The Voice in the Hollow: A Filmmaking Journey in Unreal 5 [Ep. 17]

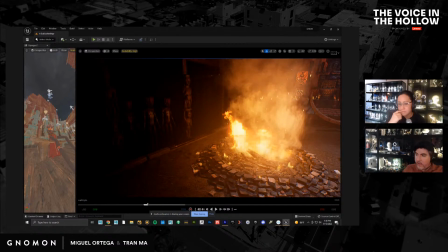right, so let's take a look. Let's take a look at it from the camera because that's the only thing that really matters.
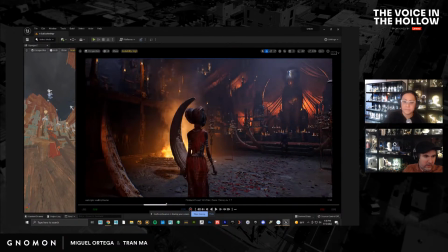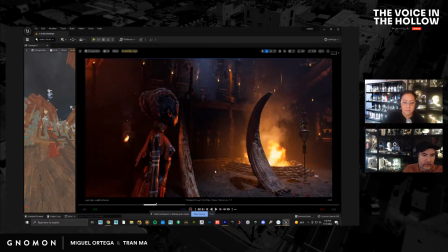So
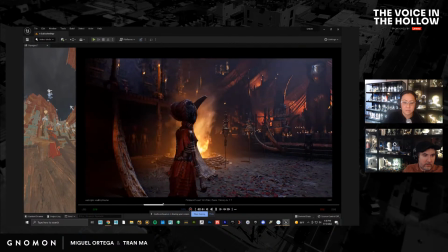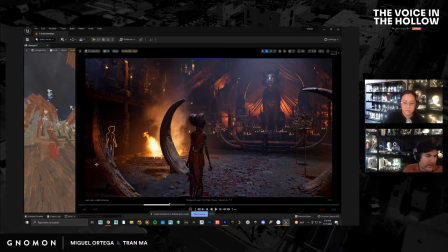that's pretty good. So let's grab this guy, shift him over here. We have some women also, which we're going to use. But right now, I'm just going to use the guys for now.
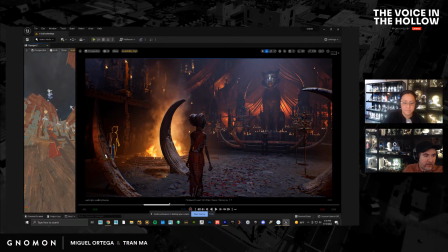I'll push this guy in so they're not all at the exact same level. Okay, let's throw a different material on this guy.
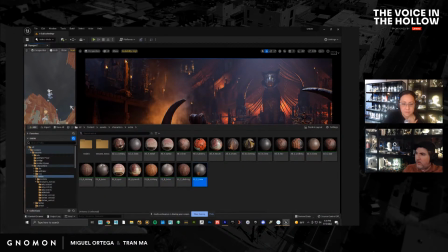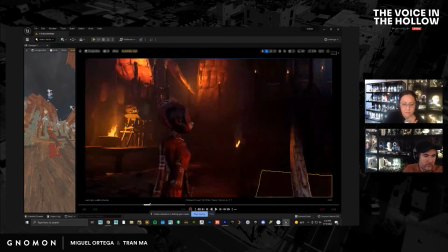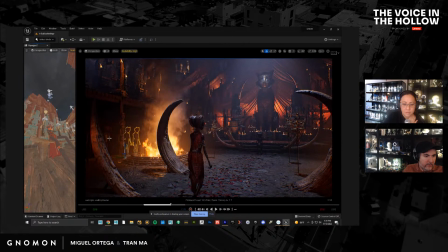So this guy, and this guy.
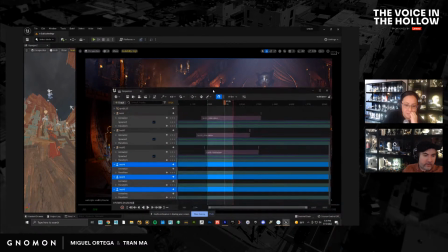Let's drag them into our sequencer. Same thing, we go back to frame 1.
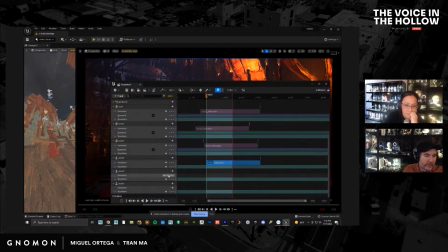Animation, and we link up the animation. I love how simple it is to do this. It's pretty incredible. Push this one out all the way.
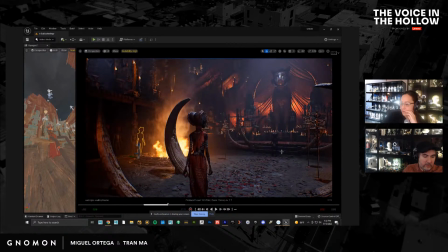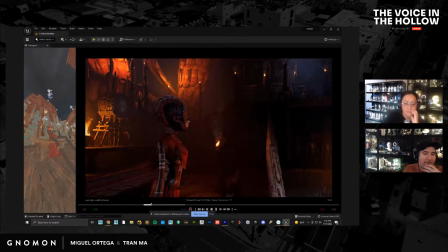I don't want them to be that noticeable. I want you to feel that they're there, but not necessarily
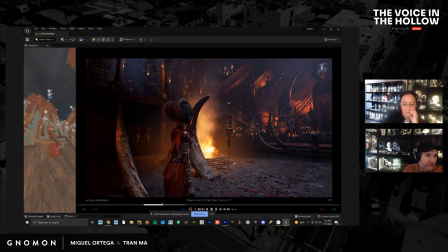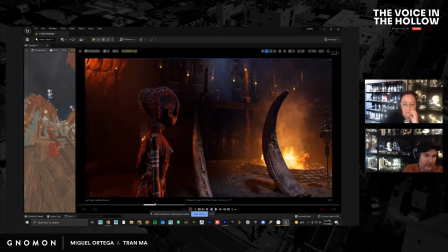have them like stand out like a football fan or something. So it'd be nice to have one guy over here.
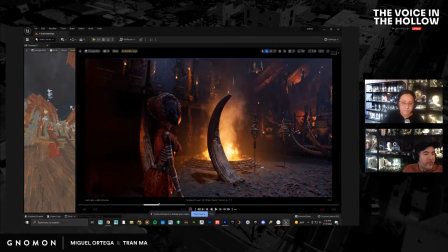We could do that. And then of course we have to put the guys in the top. So let's do the guys in the top first.
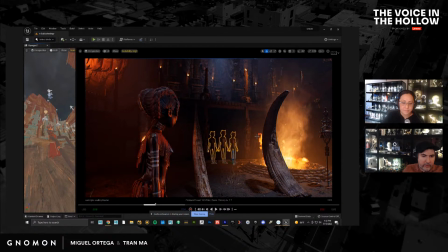We'll grab some of these guys here. I don't want them to get in the way of Allah. Sorry, of Koa. So I'm
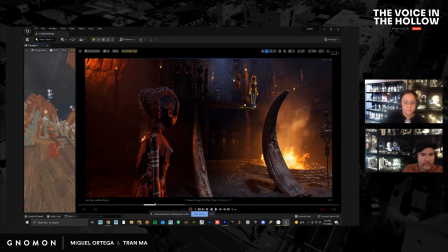going to be very careful where I place them. I also don't want them to block the torches.
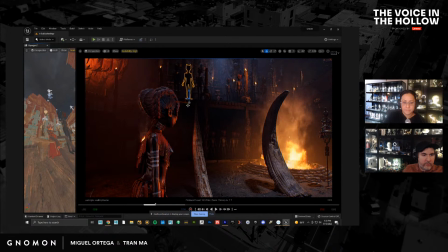Let's push some of them back a little bit. So you can see that guy's blocking a torch. Let's just shift him over here.
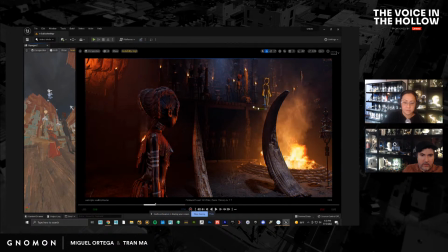So let's grab all of those guys.
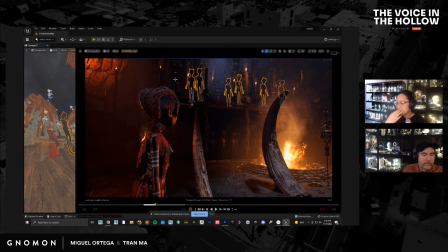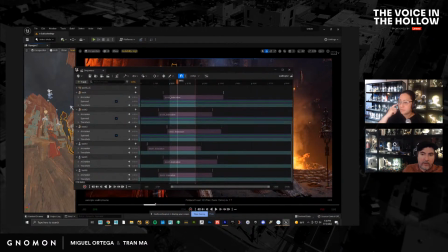drag them into
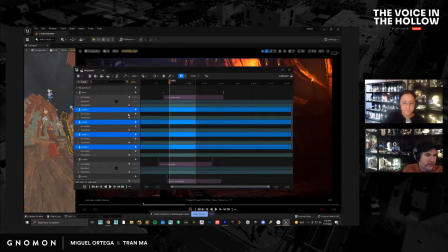our sequencer, animation, animation, animation, animation. Okay, and then we just offset this.
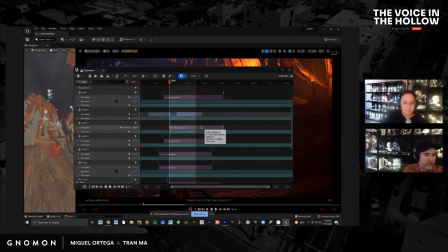Okay, so you can see all of them have something different. This guy here doesn't have anything, so let's